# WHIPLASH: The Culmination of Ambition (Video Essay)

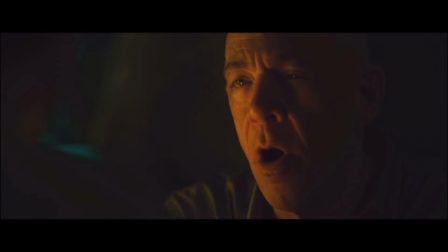(0:00) There are no two words in the English language more harmful than good job.
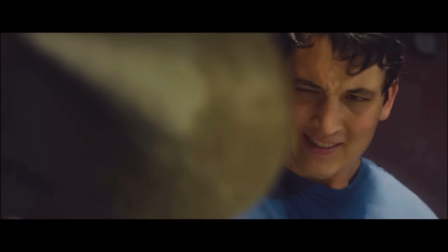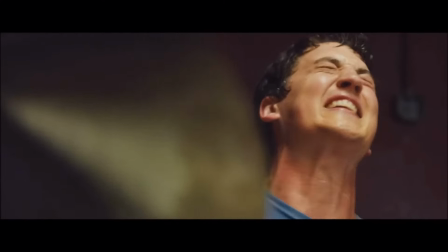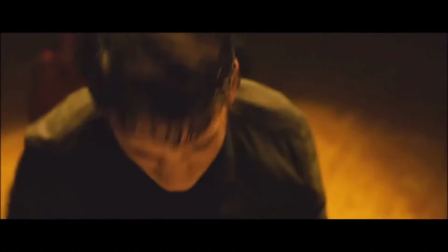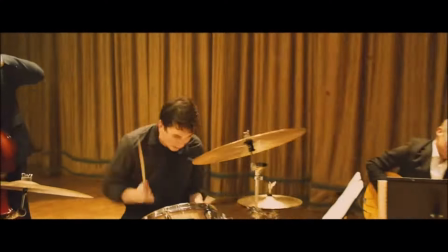In the riveting final scene of Whiplash, Damien Chazelle delivers the final piece of the character development this film has been building.
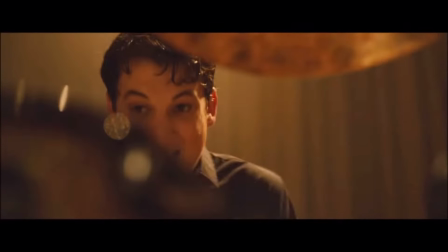(1:16)
Showcasing the rocky relationship between Andrew Neiman and his mentor, Terence Fletcher, Through expert editing,
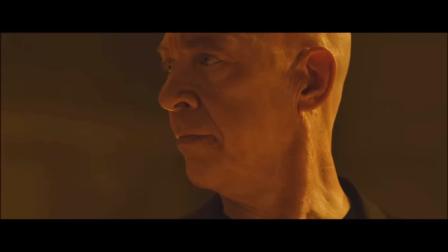(1:23)
camera movement and raw performances, Chazelle crafts a cinematic masterpiece that explores the depths of ambition and the price of greatness.
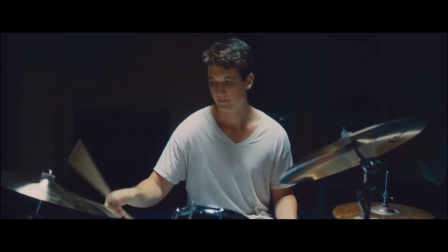(1:33)
Throughout the film,
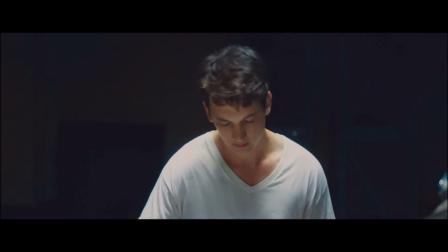(1:34)
we witness Andrew's transformation from a talented but inexperienced drummer to a driven and unstoppable force in the world of jazz.
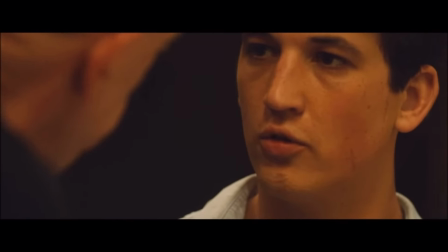(1:42)
Under Fletcher's brutal teachings,
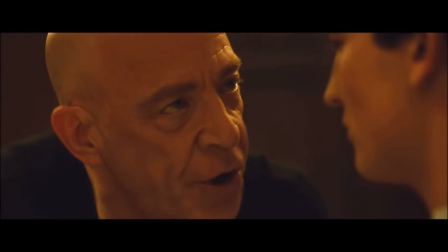(1:45)
he is pushed into his physical and emotional limits Forced to confront his own insecurities and shortcomings Yet,
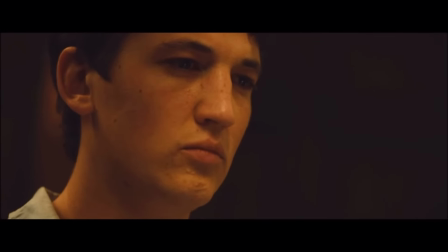(1:52)
it is in this relentless pursuit of perfection that ultimately propels Andrew to
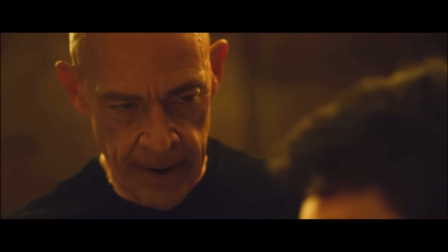(1:56)
greatness As he channels his pain and frustration into every thunderous beat of the drum
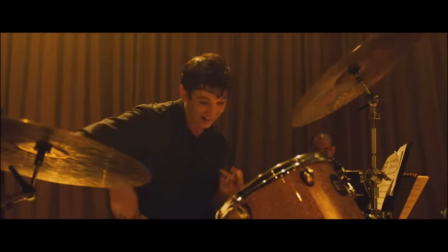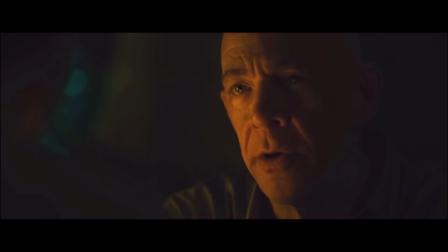(2:08)
Central to Andrew's evolution is his complex relationship with Fletcher A miracle figure whose methods border on abuse Throughout the film, Fletcher serves as both mentor and tormentor.
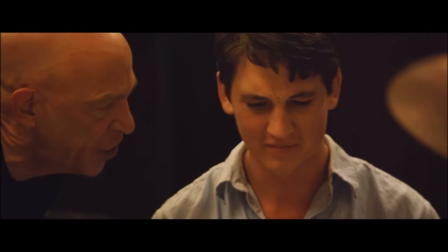(2:20) You are a worthless, friendless, faggot-lipped little piece of shit whose mommy left daddy when she figured out he wasn't Eugene O'Neill,
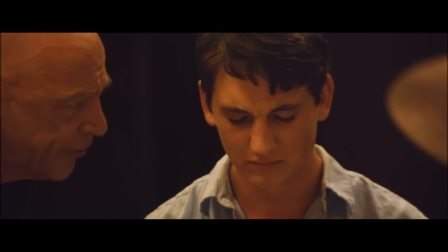(2:28) and who is now weeping and slobbering all over my drum set like a fucking nine-year-old girl.
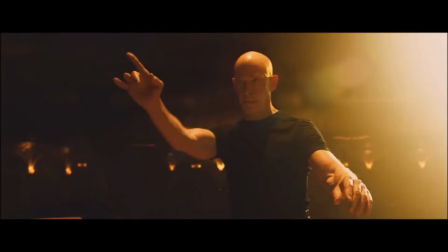(2:33)
Pushing Andrews the brink of despair in his quest for musical perfection. Yet, in the final scene,
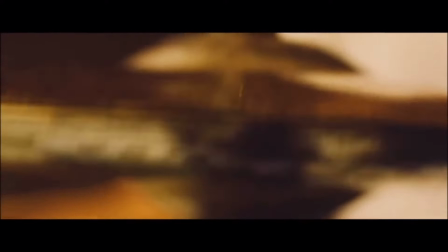(2:39)
we see a glimpse of the respect and admiration that exists between them. as Fletcher acknowledges Andrew's talent with a nod of approval.
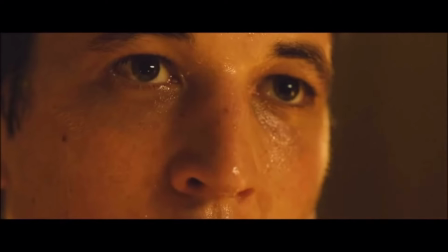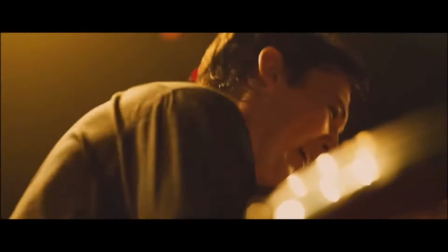(2:56)
The editing and camera movement in the final scene of Whiplash serve to underscore the dynamics of Andrew and Fletcher's relationship.
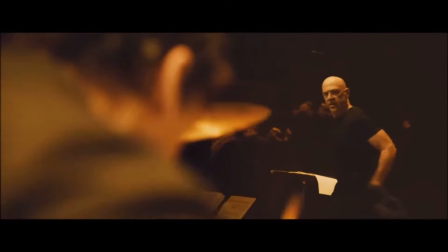(3:05)
As Andrew drums with increasing intensity, the editing becomes more choppy,
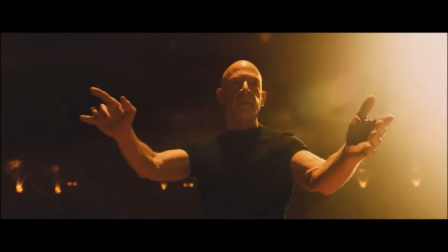(3:11)
cutting between close-ups of his sweating face and the pounding of the drumstick.
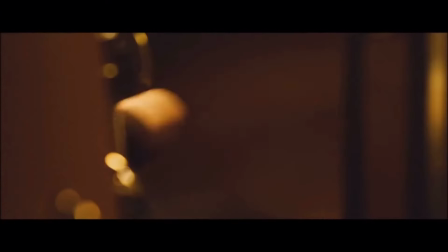(3:14)
This rapid-fire style mirrors the relentless pressure that Fletcher exerts on his protege, driving him to ever greater heights of performance.
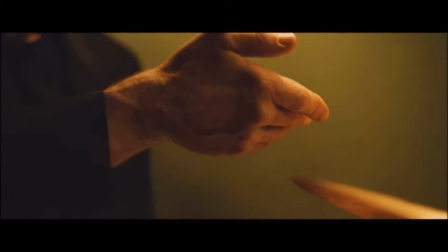(3:24)
In the cinematic moments of the scene,
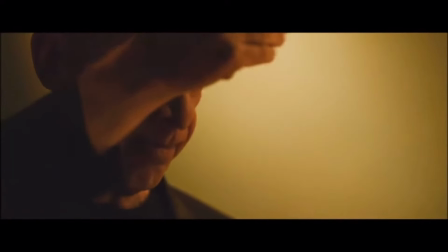(3:27)
the camera slows to a crawl capturing every nuisance of Andrew's drumming with breathtaking precision.
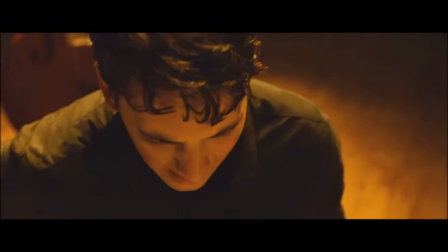(3:33)
It is here that we can see the culmination of his journey as he transcends
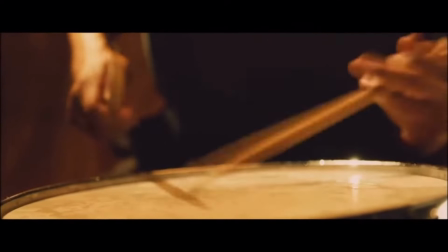(3:38)
the physical and emotional pain to achieve a moment of pure musical ecstasy. In this moment,
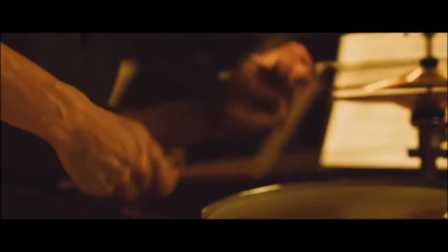(3:44)
Andrew becomes more than just a drummer he becomes a symbol of the indomitable human spirit capable of overcoming any obstacle in the pursuit of greatness.